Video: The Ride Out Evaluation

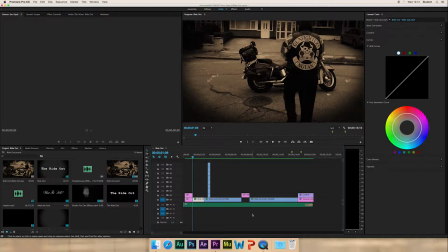242s
And it's a sort of tinted black and white, orangey tint to the black and white. I didn't originally have it just black and white, like completely just desaturated, but I felt this worked a lot better.
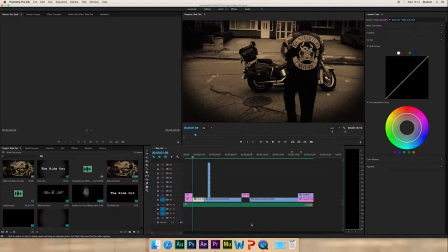260s
It was a more old style effect, so I went with this, along with the vignette and the dust and scratches. It did actually take a while to do. I did this in After Effects, so again, really nice effect here.
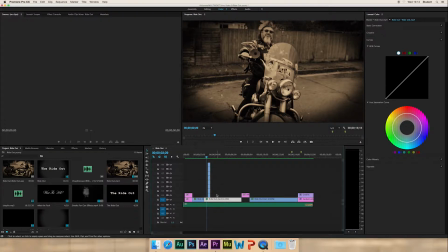279s
So the video is sped up by double, so by 200%.
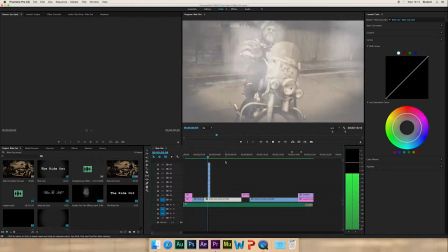285s
Its original speed would be 100%. So this is another shot of the bike right here.
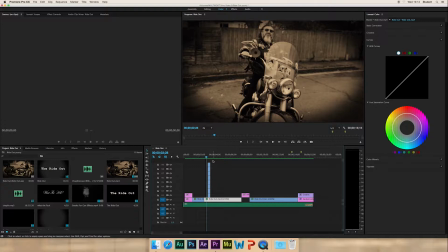293s
The actor is looking really happy and really cool because he was on a big motorbike.
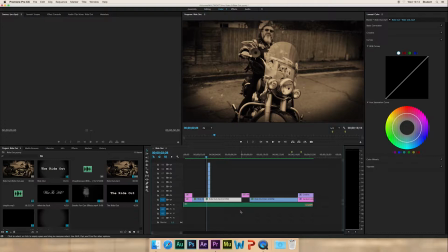310s
Now it's coming up to the bit I absolutely love. Like, I really love this next bit, which is all of these things here, which is this, the smoke for gun effect. Basically, since I
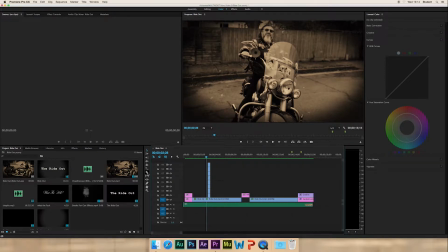329s
struggled to find a tutorial on how to create this smoke effect in Adobe After Effects, a fellow student, which was Corey, suggested that I just download stock footage, which was very simple.
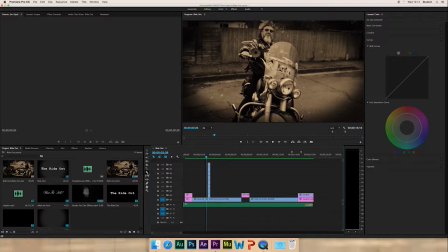348s
I really don't know why I didn't do that in the first place. So what I did was I downloaded some stock footage, and because it came on a black background here, I had to change the blend mode so that there was no black background.
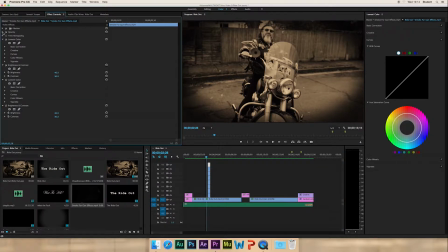366s
So that was a fairly easy thing to do.
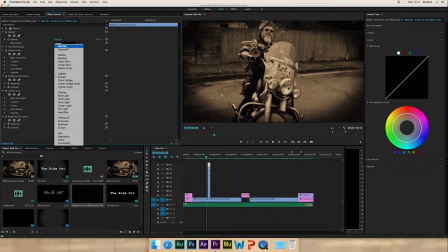368s
You just go into Effect Controls, then go under Opacity, and he says, see, if I go on Blend Mode Screen,
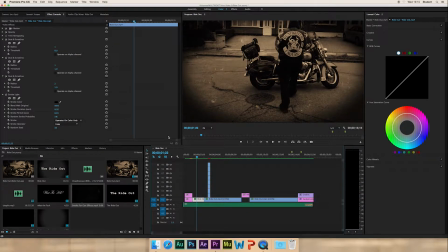379s
you'll see it's at a black background. See, black background there.
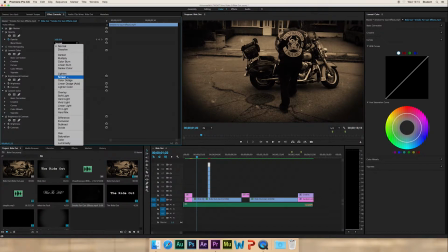385s
So we don't want that black background, so we change that. Let's go to Blend Mode, and we take it back to Screen.
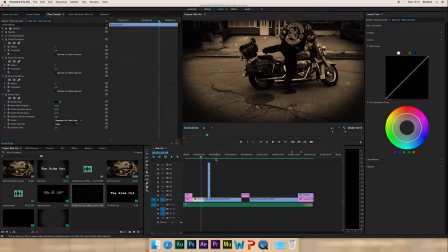392s
There we go, it's on screen now.
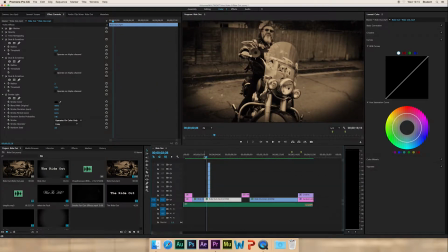396s
So now look, no black background, and it's a nice smoke explosion to show the transition between the motorbike and the tricycle, which is what I really love, as well as the smoke, because I feel the smoke really adds to that shot.
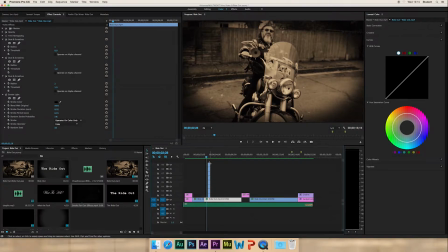416s
So yeah, obviously I've added like quite a few smokes. There's 1, 2, 3, 4, 5, 6, 7, 8 smoke effects here. Basically what I did was I just dragged one in and then just kept dragging it in.
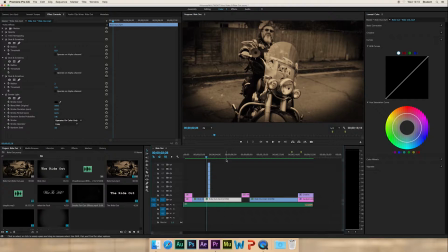437s
I've also edited the brightness and contrast of the smoke to darken it a little bit. So yeah, that works really well, and it nicely covers the transition from the motorbike to the tricycle, which is the main comedy part in my Vine here.
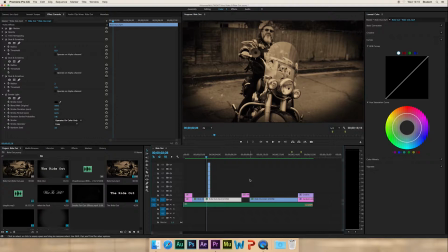457s
It just suddenly changes to a tricycle, and the actor is seen on a tricycle, and obviously he's a bit big for a tricycle, so it just adds to the comical effect and makes it hilarious,
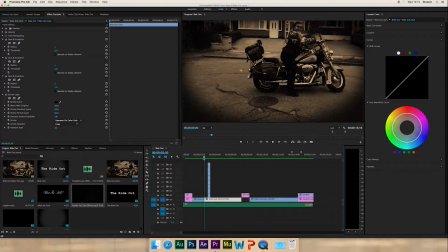472s
in my opinion. So let's go through that transition from this clip.
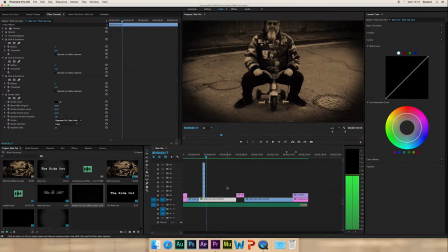481s
So let's just go back, hold on.